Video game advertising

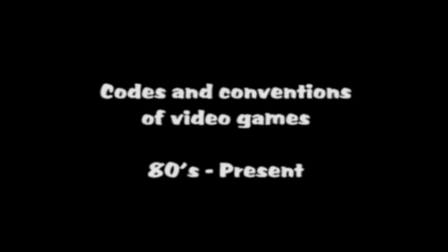The typical conventions of most video games would consist of the product that is being advertised at the start or at the end of the advert. There usually is a set price that you would have to pay for the game underneath the box or logo. This lets the audience know how much the game will be when it comes out.
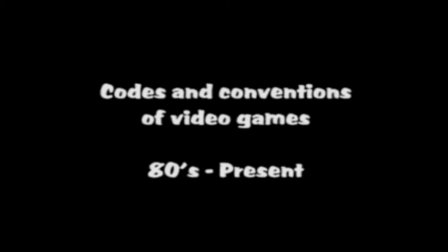Relating to this, there is more than likely going to be a release date that comes with the game. Most video games before the 90s would be made up of people or actors making themselves look as though they are enjoying the gameplay in the background to sell the product,
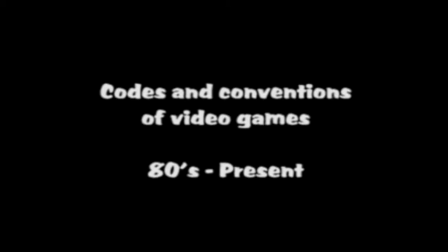but now times have changed and most, if not all, of the gameplay consists of pure gameplay. This now allows us to see the actual game we are buying rather than people's expressions on the game.
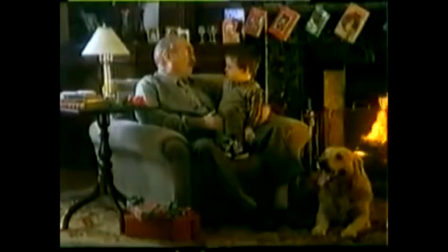For the Nintendo advert in the mid-1980s, lots of people threw out the adverts,
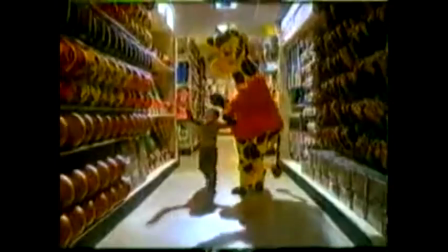close-up shots and their facial expressions making them look like they are enjoying the gameplay in the background.
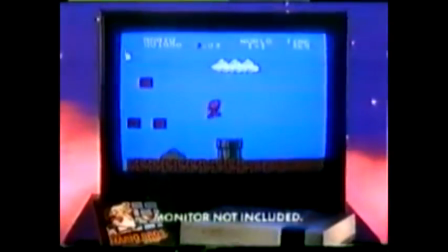The people are often young children as not many adults played consoles in these times. There is a limited amount of gameplay in the background, focused more on narration.
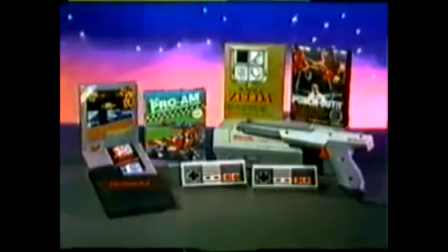This is also known as non-diegetic sound. In the 90s Super Mario Bros.
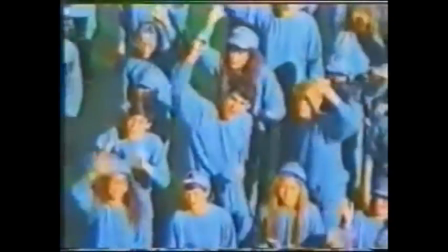Advertisement, no gameplay is shown throughout the entire advertisement. The advert is made up.
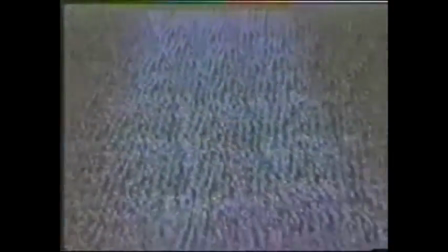In the 90s Super Mario Bros. Advert, no gameplay is shown throughout the advert.
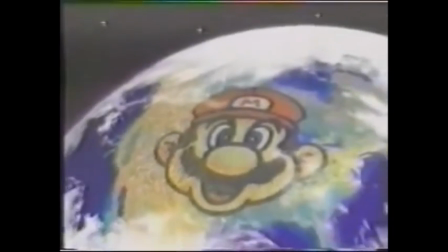Instead, the advert is made up of people forming a character from the game.
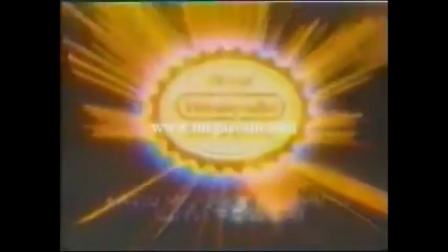The advert shows a large group of people all excited about the game, using a recognisable mascot to promote the game being advertised.
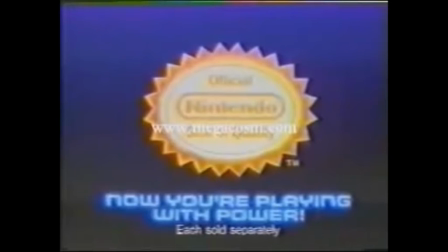This game is shown at the end of the advert so we know what the actual game is.
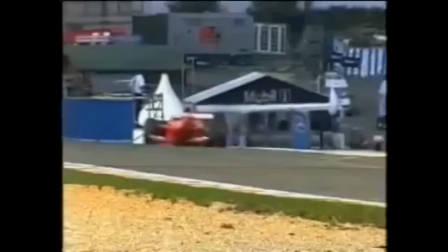F1 2000 was part gameplay, part real life, merged all into one clip.
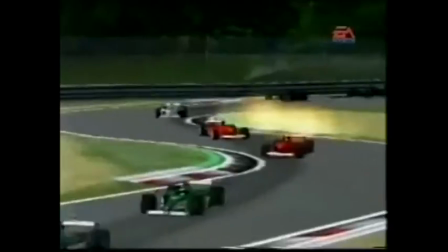This gives the audience an idea of how realistic the game is supposed to look. The graphics at the time were good, therefore they had to make out
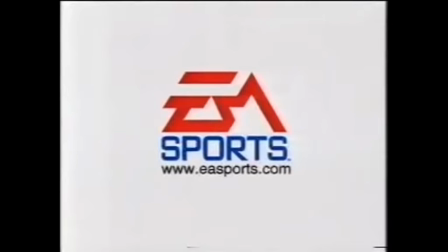F1 2000 was part gameplay, part real life clips, merged all into one. This gives the audience an idea of how realistic the game is supposed to look. The graphics at the time were good, therefore they had to make out they were as good as real life by merging the two clips together to almost make it look like you can't tell the difference.
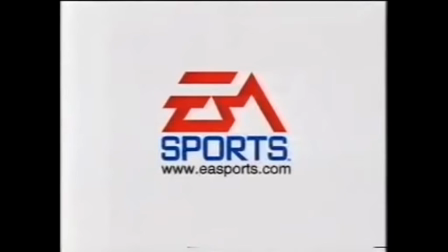It mainly uses non-diegetic narration throughout, but includes diegetic sounds such as engine noises and F1 car sounds.
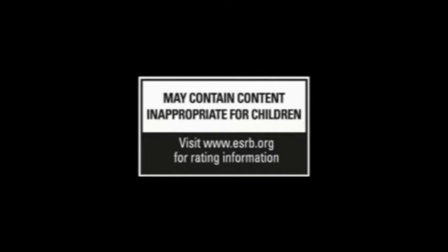In the Call of Duty World at War trailer from the mid-2000s,
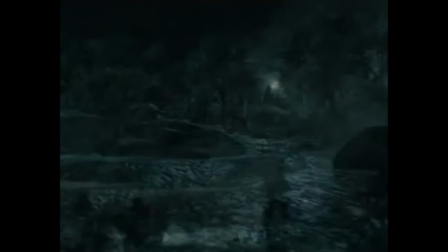the advert uses just gameplay and no people are involved.
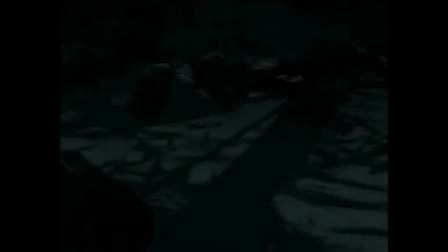They have created a cinematic overview of the story using the gameplay they have captured.
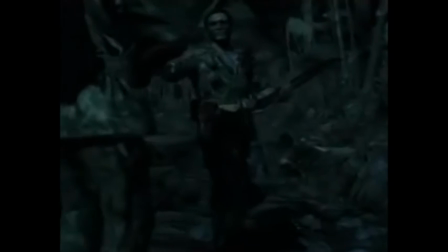It uses narration, which is a non-diegetic feature.
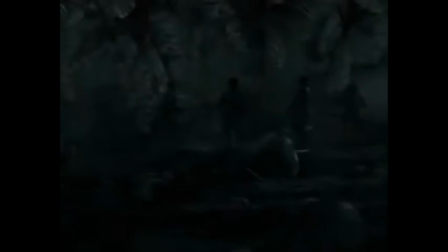They, however, use diegetic sound effects and music.
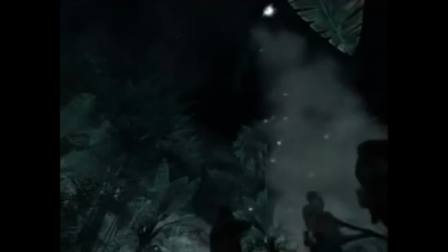This makes the advert tense, and they use a lot of action-packed music to make it more dramatic,
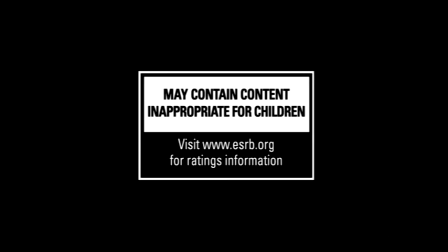also with the use of screaming sound effects. 2014 saw the release trailer of the GTA 5. It uses a lot of gameplay to create a cinematic trailer. The use of main character Michael creates a narration over the gameplay.
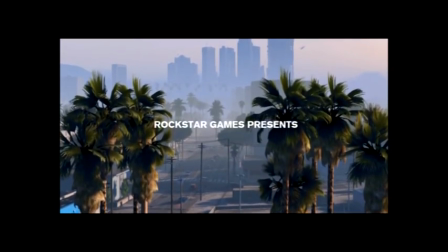There is also a non-diegetic use of music in the background, which creates a more thrilling experience.
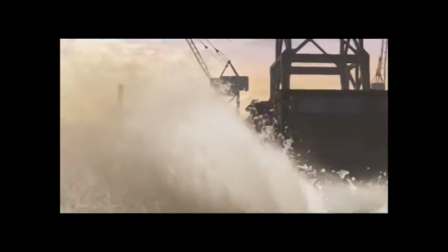Diegetic sound is also used through the use of conversations, which makes it more look like a film rather than a video game.
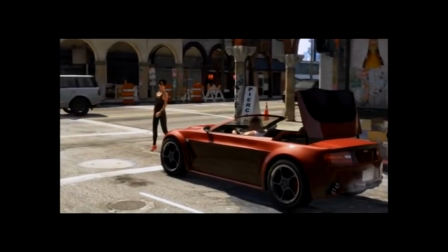There are establishing shots of the surrounding areas in the game itself.
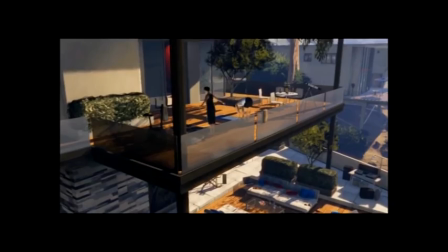The use of quick cuts allows numerous shots of the scenery throughout the game, which gives the audience an insight to what the map looks like.